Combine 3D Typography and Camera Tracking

In this tutorial, I'll show you how to combine typography and camera tracking to create titles worthy of a movie trailer or cinematic opener. So I spent a few hours wrestling with 3D typography and camera tracking in After Effects to create this short teaser that literally no one asked for.
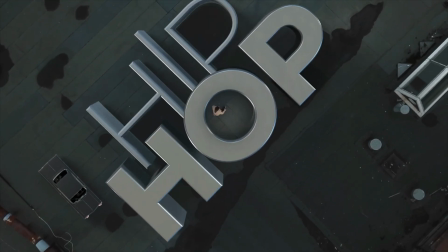28s
Along the way I uncovered a few simple techniques that not only solved the issues I ran into but also elevated the design. For time's sake, instead of a step by step walkthrough, I'll break down my process, showing you what worked and what didn't, and how I managed to solve it. If you're new here, hi, I'm Eran Stern, a motion designer educator, and this channel is all about After Effects and its glorious ecosystem. them. Okay, let's dive in.
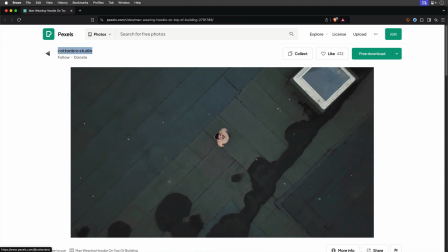59s
So it all started up with a drone clip I found on pexels.com of a man in a hoodie standing on a rooftop.
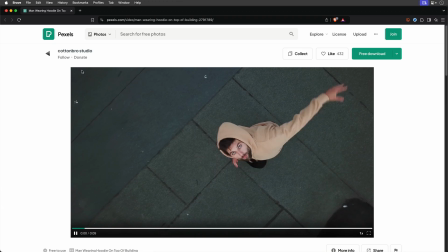66s
Credit goes to cottonbrostudio and the link is in the description if you want to check it out.
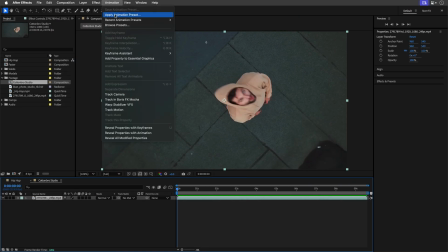71s
The shot seems straightforward to track with the 3D camera tracker effect, but guess what?
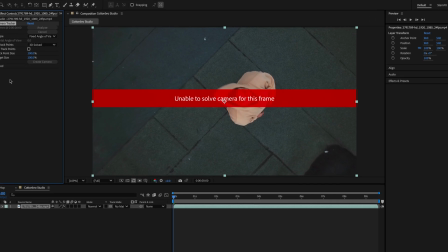77s
It wasn't. Instead I got this dreaded red banner, unable to solve camera for this frame.
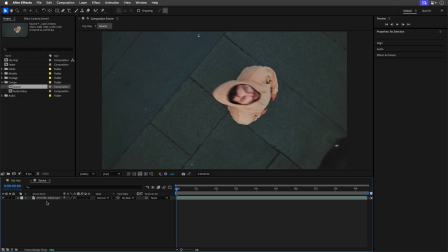83s
Oh my god! After two minutes of head scratching, I tried stabilizing the shot with the rope stabilizer effect. I set it to a perspective method with 100% smoothness, and then fed this stabilized version back into the camera tracker.
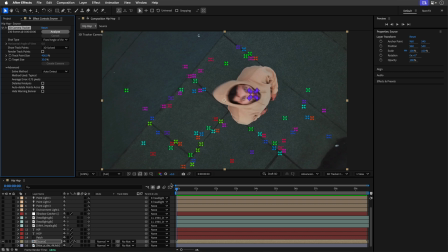100s
And voila! It worked perfectly!
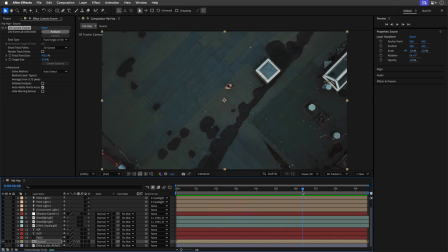103s
With the tracking solved, I created a target on the floor to add 3D text and camera.
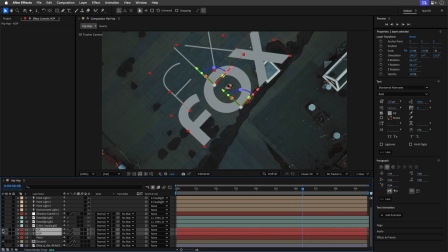109s
For the hip and hop titles, I've used the Monstrat Alternate Bold font that you can sync via Adobe Fonts.
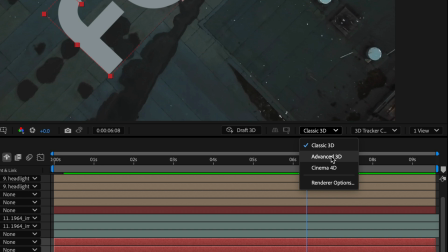115s
Switching to the Advanced 3D Renderer allowed me to extrude the text and apply the convex bevel style.
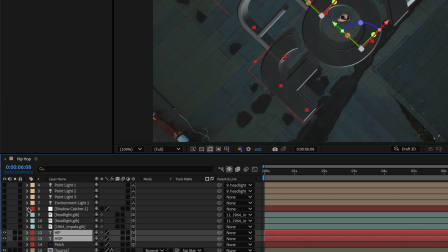123s
I carefully positioned the typography so the O in the hop warped around the hoodie guy,
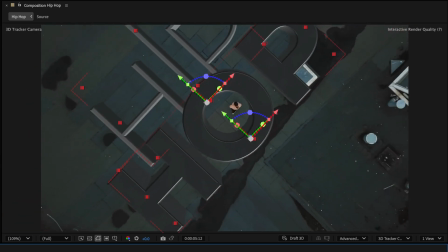129s
locking him inside this virtual tube. To add some interest, I animated the I in the heap to intersect with the O, but the uppercase I looked like a T, thanks to its slab serif design, so I swapped it with the pipe symbol. Yes, very symbolic, isn't it?
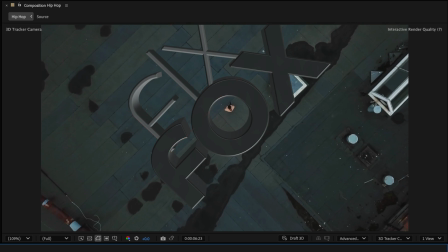150s
And as you can see, the titles are morphing into different worlds, and stay tuned for the reason behind that coming up very soon.
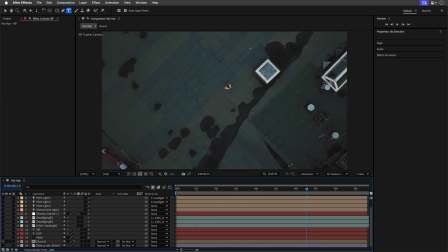158s
There was an AC unit or something else on the rooftop that clashed with the text. To fix it, I added a 3D solid layer, matched its color to the rooftop texture, and masked and feather it.
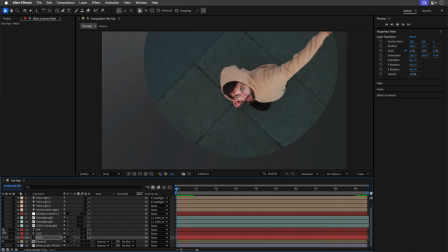171s
And because we have a camera solving in the shot, this already took care of itself.
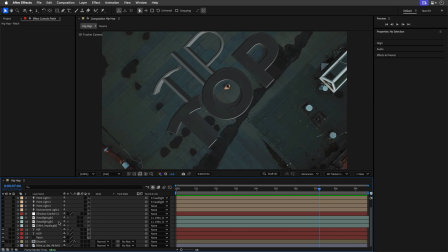177s
Problem solved. Destruction gone. Once everything was technically in place, it was time to make it visually appealing.
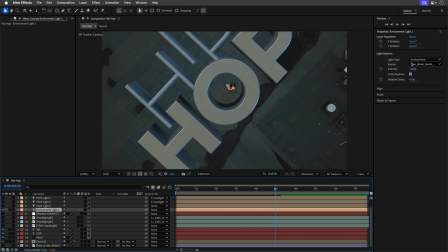186s
I added an environment light linked to an HDR image from polyhaven.com and let it cast shadows. To render shadows realistically, I used a shadow catcher layer.
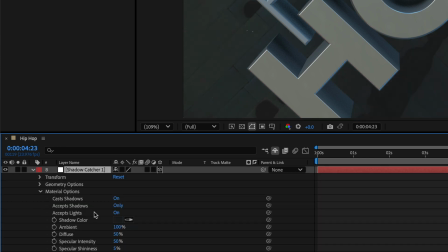199s
Alternatively, you can set a solid layer to accept shadows only and sample the shadow color from the scene.
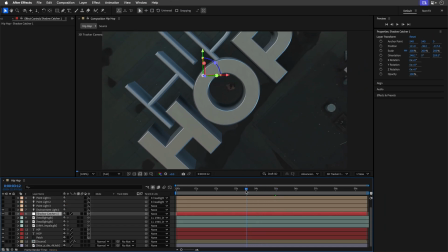206s
It still felt a bit too nice, and nice wasn't cutting it for me.
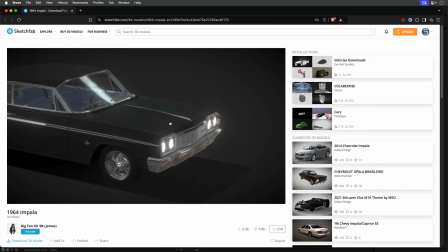211s
I found a 1964 Impala model by BigFan3D98,
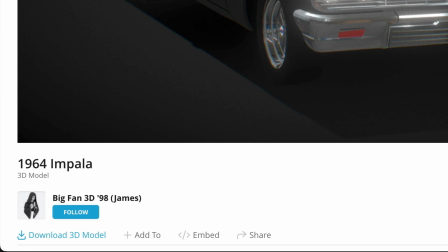219s
James in parentheses, from Sketchfab.com, the link is down below, and I added it to the composition.
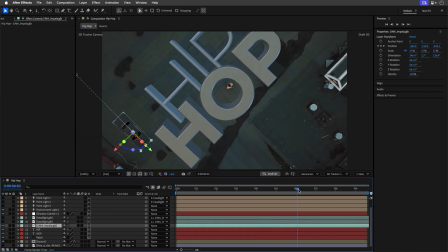226s
It drives in and parks near the title, hopefully no tickets here, and adds a bit of a flair.
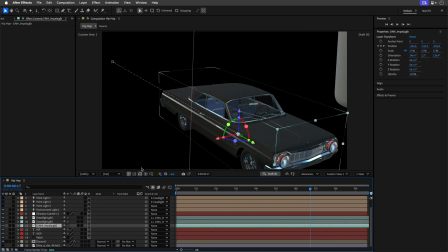234s
To spice it up, I added headlights. They are subtle, but they're... Complete with After Effects point lights to make them shine,
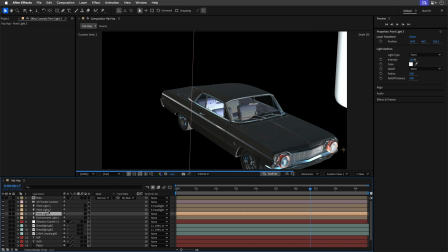243s
and also added another point light to highlight the inner parts of the titles.
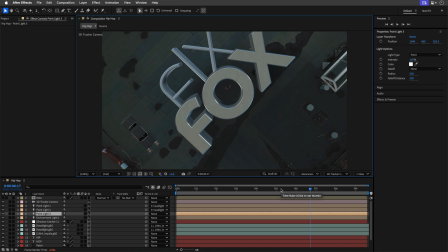249s
And bingo! It looked so much better, at least to my eye.
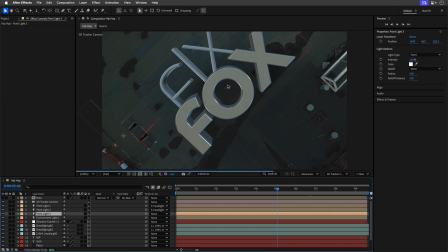253s
However, with all of these added lights and shadow, the inside of the O became too dark.
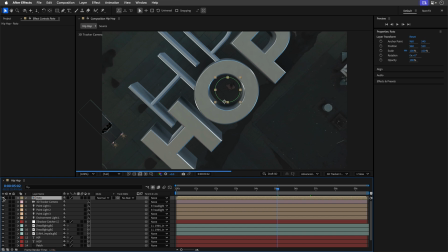260s
To fix it, I duplicated the original clip, masked out the hoodie guy, and hand animated the mask to keep him visible. For sound, I added an Orban audio bed and a few effects. Always in After Effects, this is because I like to suffer, the audio bed ended too soon,
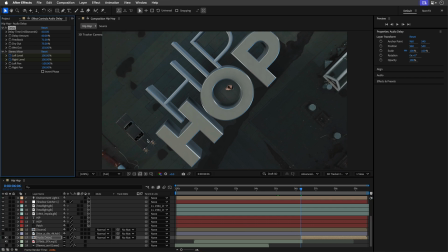280s
so I looped the last bit using the delay effect and faded out with the stereo mixer. Yes, this is the proper way to fade out sound in After Effects. If you want to learn more about audio in After Effects, click on the card that you see here or check the link in the description.
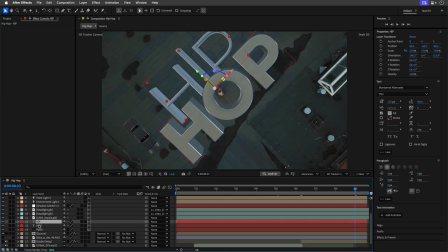297s
Now, the repeating audio inspired me to animate the text morphing at the end, so I keyframed the source text to change words, keeping the O in the same spot for continuity. Now there's no rhyme or reason to the copy, it's as if an AI hallucinated it!
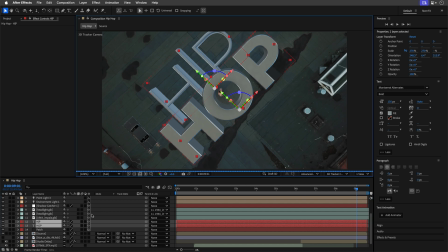317s
What can I tell you? OK, to finish up, I've added an adjustment layer with the transform effect,
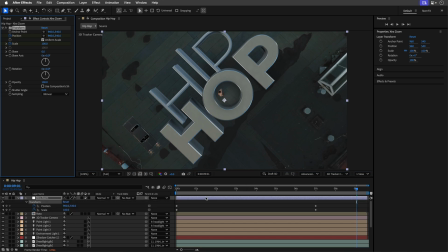323s
animating the position and scale for just an extra oomph of impact. And this is how it looked after all of this madness.
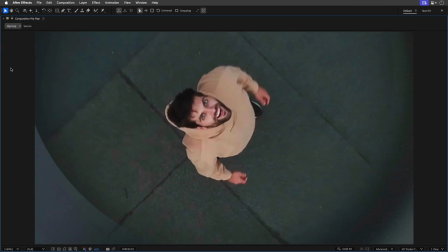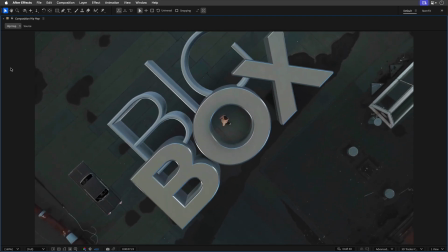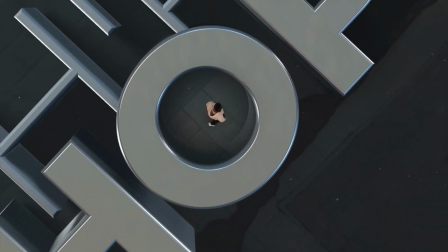344s
After pausing the teaser on Instagram, someone suggested faster camera motion for more energy,
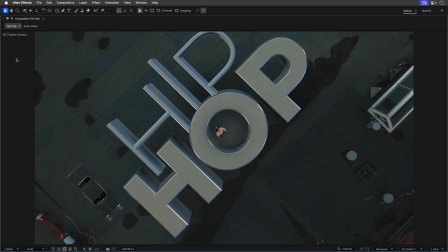350s
which is a great feedback, so thank you, you know who you are. I imported the rendered piece and placed it in a shorter
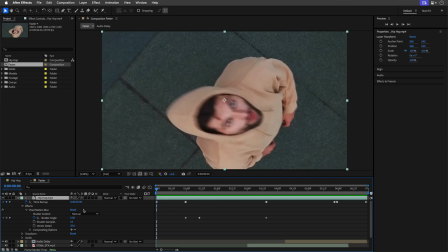358s
comp and time remapped the camera to be a bit more faster Then I
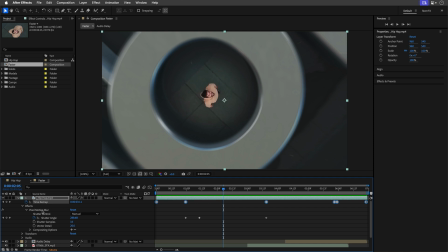363s
added the pixel motion blur effect to exaggerate the motion blur and
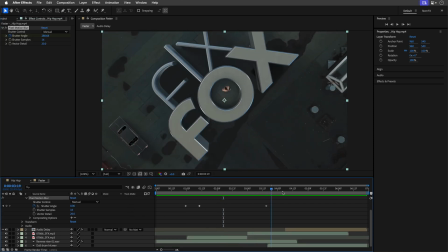367s
rearrange the audio to match And that's how it turned out
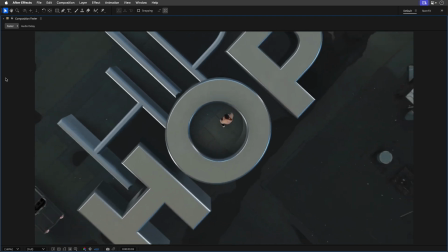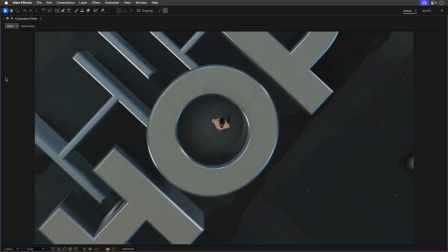380s
Now one takeaway from this project is that you can often accomplish 90% of the work
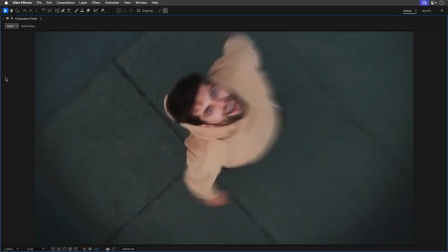385s
in the first hour and then spend the rest of the day obsessing over details. Does this happen to you as well? Please encourage me in the comments below. Anyway, as always, thank you so much for watching.
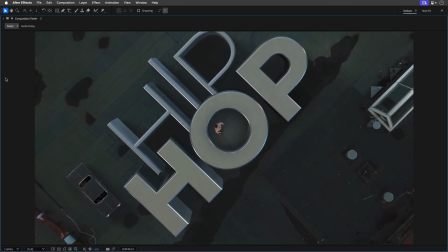398s
If you find this interesting and educational, you know what to do. Like, subscribe and leave a comment. I'll see you in the next one.